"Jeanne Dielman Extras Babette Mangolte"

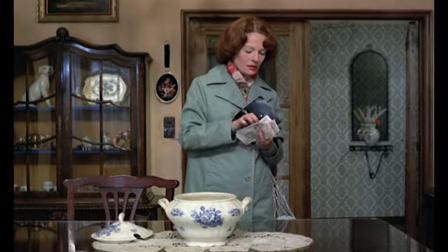12:28 And I told him, it's so interesting you say that.
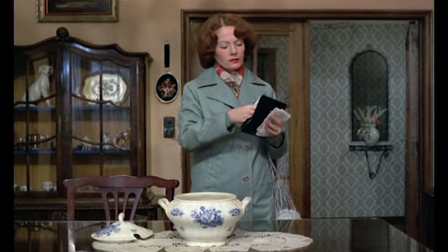12:30 And I say, you know, it's because I'm not that tall, and I keep the camera low, and often I keep the camera lower than I am. So I have to squat to actually be at the height of the camera. So if somebody is standing, I put the camera at the waist or a little bit above the waist,
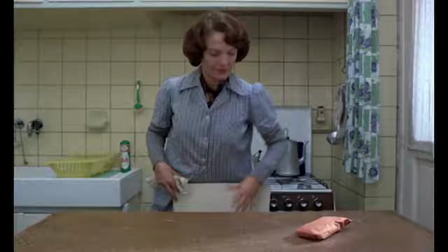12:47 but definitely not here, if you want.
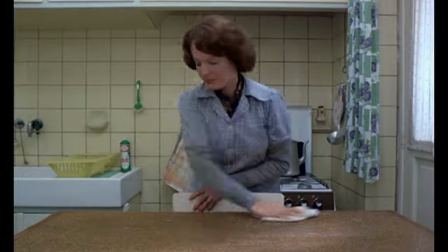12:51 It's a different style of framing because I think I want to actually...
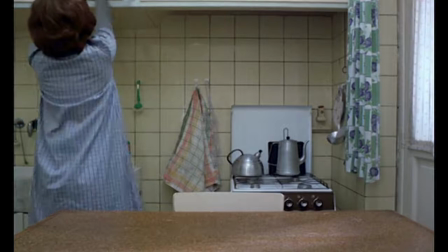12:58 why John Wayne is John Wayne is because he's very tall and the camera is lower, you know, John Ford would tell me that basically in the way he shoots John Wayne.
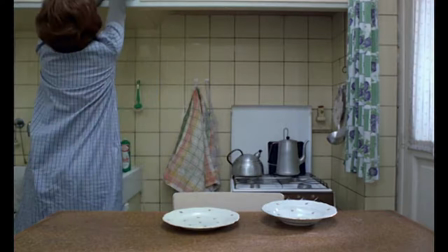13:06 So why not give to a woman's film the same kind of
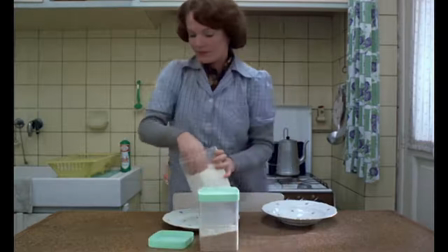13:11 of impose silhouette, if you want, of a camera placement, which is lower. So I think for me, that's important. But the camera position was actually decided by Chantal. Although I could say that could be better to be this way, this way, and I was showing her if she accepts we were doing it my way. But, you know, for Chantal, her reason was the fact, I think, she also felt the same way. We wanted to, she wanted to actually make the look on the body to be more majestic.
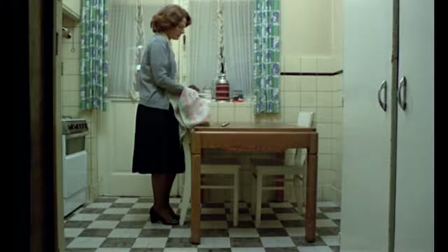13:47 In terms of the practicality of the apartment, it's the size of the kitchen, which was really small, like Moore's Kitchen, which defined then there was only two axes, basically.
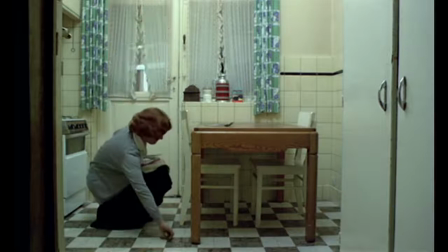14:00 There was no other choice. And do a pan with a wide angle from here to there, when you are very close to the back wall, is really ugly.
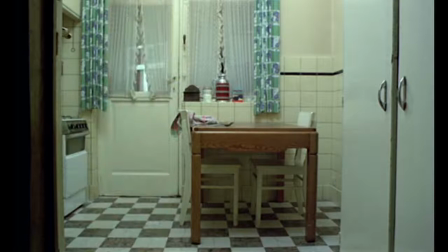14:08 So it makes no sense to do it, you know. Why? To see the movement, she can go off screen and come back. It gives her movement much more dynamism to do that.
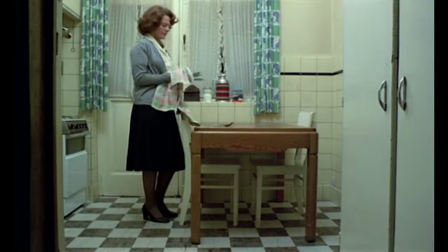14:16 If you do instruments and exits, you have a better sense of movement for the actor than if we follow. Steady cameras actually kill cinema, you could argue. It's very funny, because in this video that Sami did, there is a moment where Sami said, but you lose her, you lose her, and I said, oh, that's fine. In the background, nobody noticed me talking, but I know my voice. He said, oh, but that's fine.
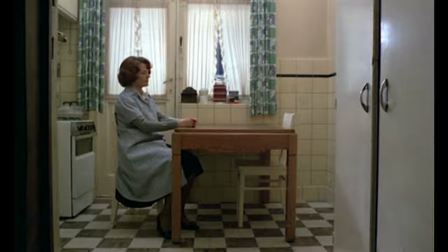14:39 On the contrary, it's much better, that's what I said. It was about her coming very close to the camera, you know, opening the cupboard to pick up a new milk or a new something.
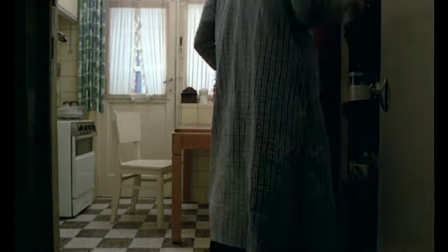14:53 I mean, a cooking instrument or a stencil or whatever. And it was perfect, you know, it's kind of a...
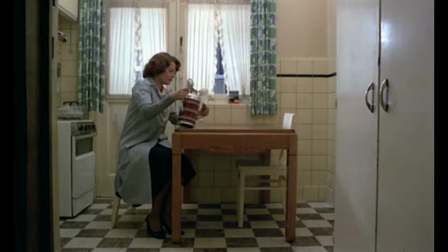15:01 You want to see her when she's sitting at the kitchen table. She's kind of lost, and there you want to see her, because she's lost. Actually, she's even more lost in long shot. Doing a close-up will be pathetic, will be horrible, you know? Nobody... If Chantal asked me to do a close-up, I would say, Come on, Chantal, no, you cannot do a close-up, come on!
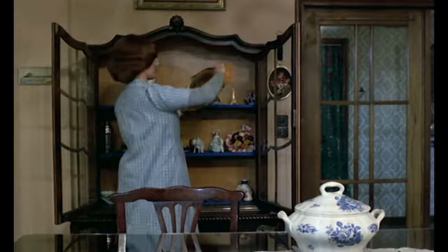15:32 One thing which was a difficulty in the lighting of the film was then the apartment chosen, which was chosen before I arrived, was not very high ceiling.
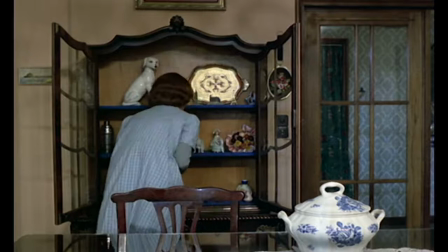15:45 So when Delphine was standing up,
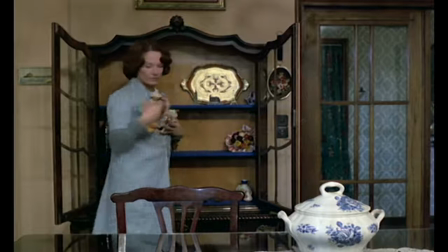15:50 I had a clearance which was something like two and a half feet, which is not much room to put light on top of her.
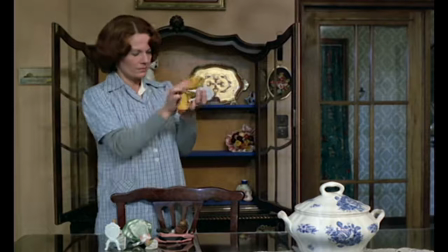16:00 So I had to use light which was very diffuse and where photoflood,
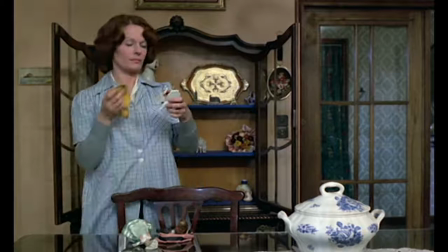16:07 which I use at 3200 degree K obviously because we were shooting tungsten and a lot of the light falling on her where was actually very diffuse which was going to the fact she was 42 years old and I wanted to
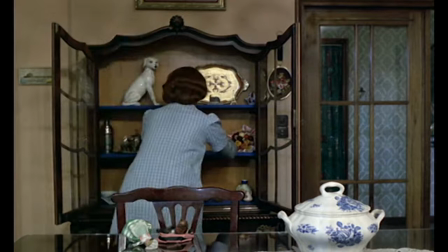16:23 have a diffused look in the light, but not using a diffuser on the camera, obviously. So the softness had to do with also the way I lit the material.